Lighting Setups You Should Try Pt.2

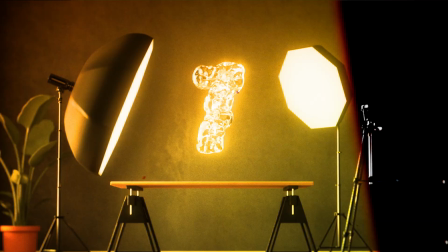think in its most basic form, most natural-looking light scenarios done in CGI combines an environment light, or an HDRI,
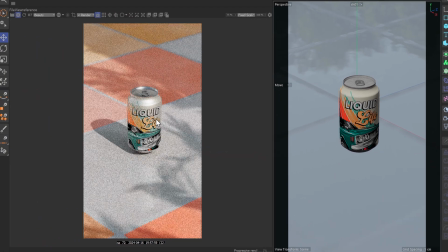and a singular light source, like a spotlight or an area light. And that's exactly what I did here.
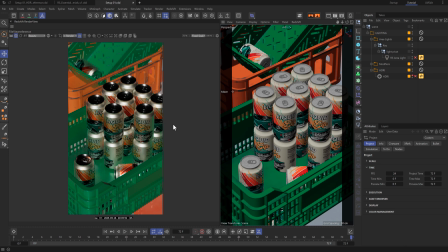I first set up the ambient light, which is this HDRI.
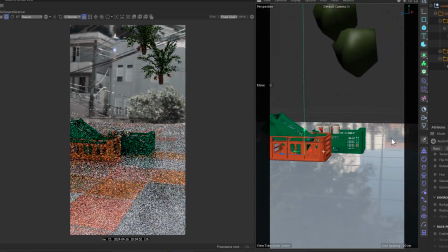Now, if I hop out of the camera, you can kind of see in real time what it looks like, where the light sources are coming from and so on.
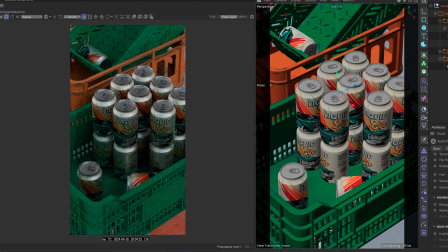When I go back into the camera, notice how the exposure is not very bright and doesn't have much direction to it.
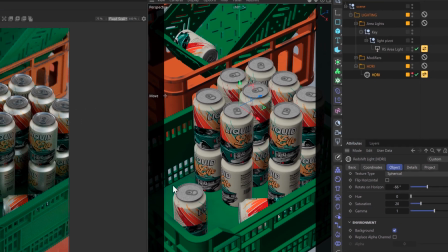Now, if I enable this area light, you'll be able to see how that HDRI contributes to the overall scene.
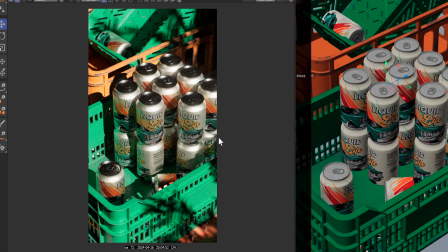If I turn off the HDRI with the area light on, that HDRI contributes a lot to the shadows,
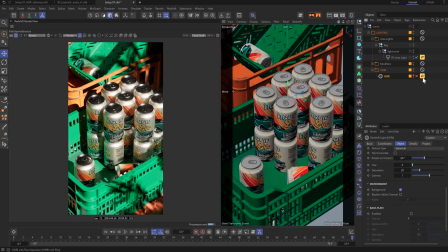and overall, with both of these lights on, we get a very balanced, high-key type of light that looks,
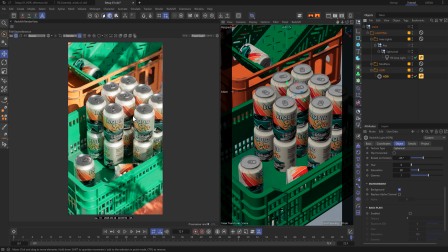I would say, very similar to what you would normally get on a typical sunny day.
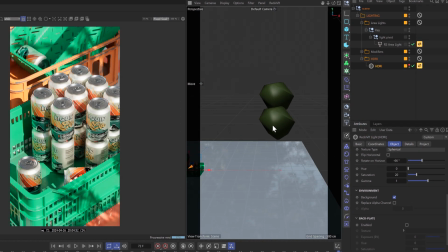Oh, and to add a little bit of variation and interest, I grabbed a tree from the asset browser and placed that in front of the area light like so.
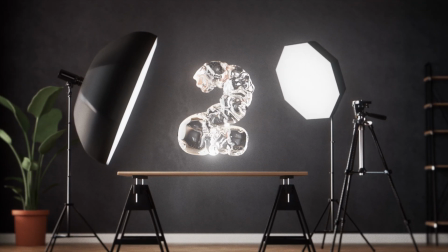Very nice. All right, for this one, I applied the exact same principle as the last example.
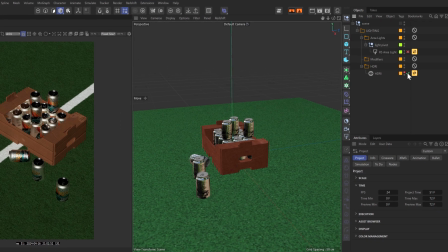I added an HDRI first to set my ambient light exposure.
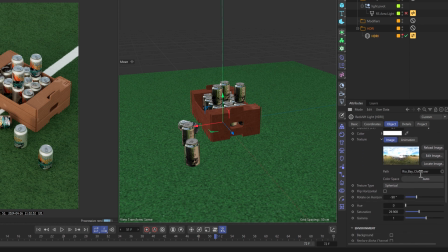I used this one called the Rio Bay Cloudy from GSG because of its outdoor nature.
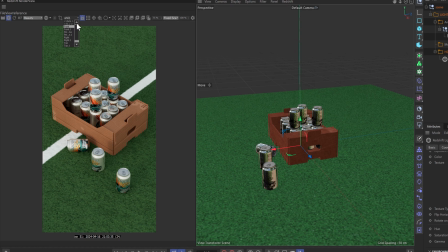If I hop out of the camera, you can see what that looks like and where the light sources are coming from.
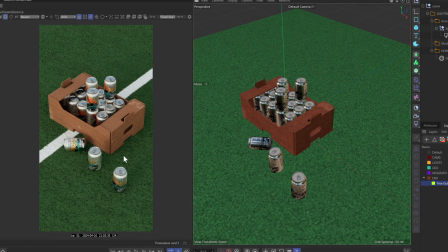Okay, let's hop back into the camera. The exposure is set to 0, which is default, and I already thought that looked good,
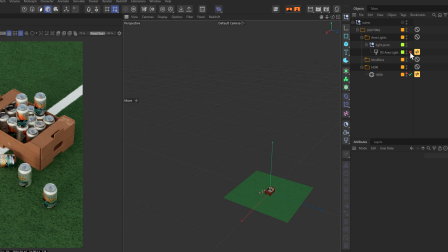so I went ahead and simply added an area light afterward to camera left to mimic a little bit of that sunlight.
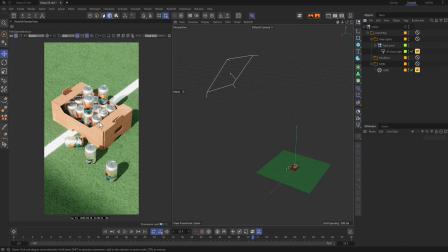So it doesn't look too good right now, so I added a gobo texture to try to break up the uniformity of that light.
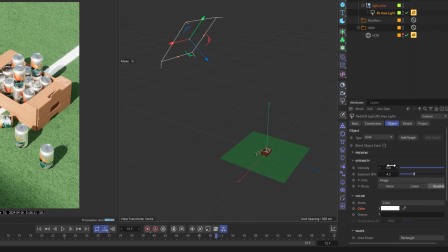I did that by going into the object settings and simply adding a grayscale image from my computer into this slot.
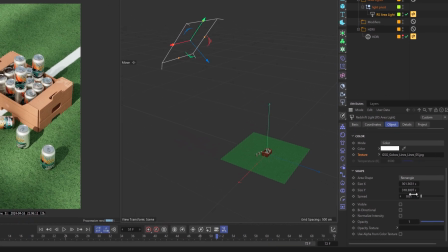Now with this, you do need to make sure that your light spread is near 0, if not absolute 0, or else you're just not going to see that gobo take effect.
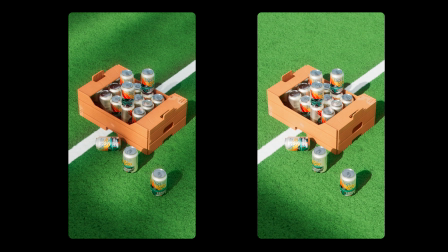Comparing the two side by side, you can see the one with the gobo adds just a little bit more interest than the one without.
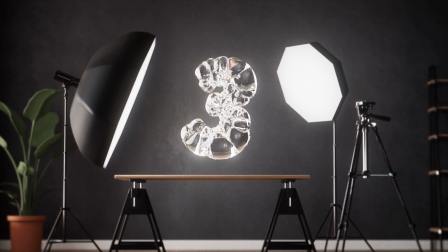Now this one was a little bit more tricky, especially in trying to balance the lighting ratios.
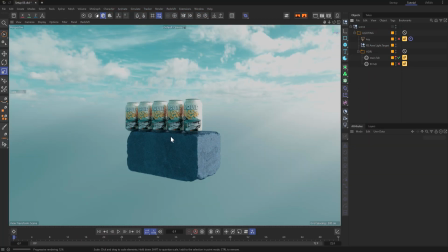I first started with an HDRI like we do, and I chose one that also was going to act as our background,
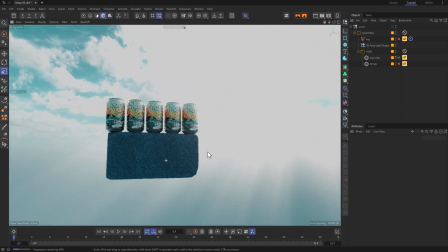and I was going for this cloudy, sunny sky look, so this is what I ended up using.
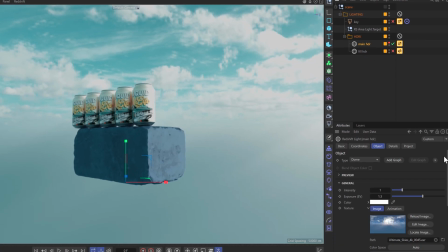The main thing to keep in mind when using HDRIs as backgrounds in addition to adding light is
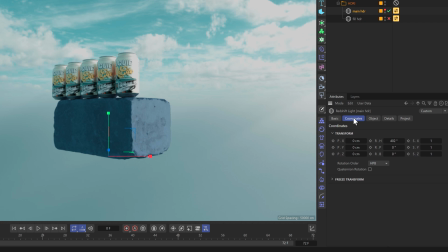keeping this background option ticked on and using the rotation coordinates to reveal what you want revealed in your frame.
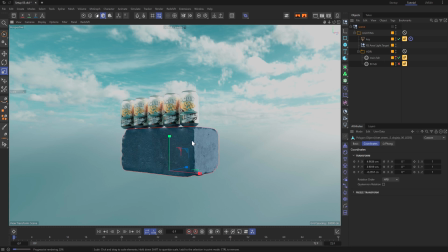The next step, just like the previous examples, was to add an area light, and since this light is supposed to imitate what I was going for as sunlight,
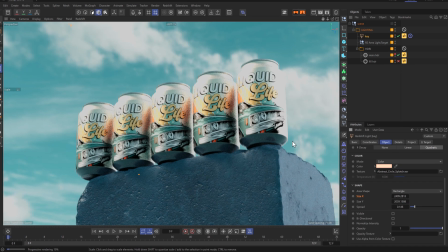I experimented most with the light's spread to make sure the shadows were a bit more harsh.
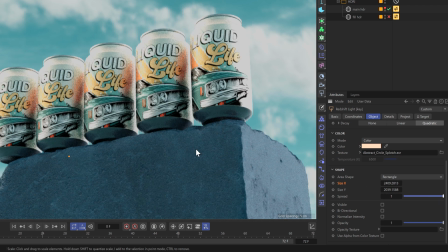So notice if the spread is all the way up to 1, the shadows are so soft they look pretty much non-existent. While putting the spread to the amount I had set to, you get much more shadow definition and overall a look that just looks more similar to what direct sunlight looks like.
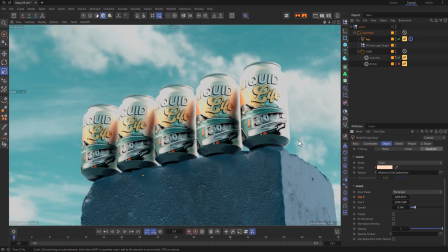Now, I thought I was done, but the image looked a little bit off. What I noticed with these types of outdoor product shots is that there's just overall much more light involved.
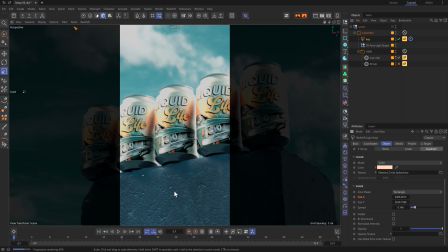My image still looked quite dark given what I was going for, so all I did was add another HDRI on top of the one I already had
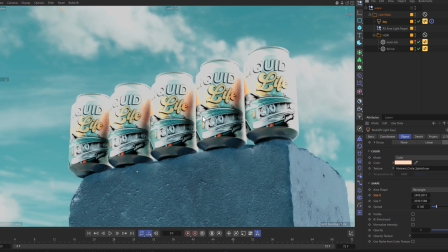as an overall fill light to brighten up the image just a little bit more.
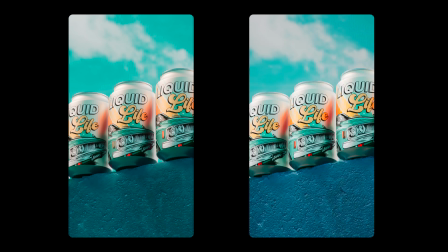Now, if I compare those two images, I think the one with the added HDRI just added a little bit more life to the image.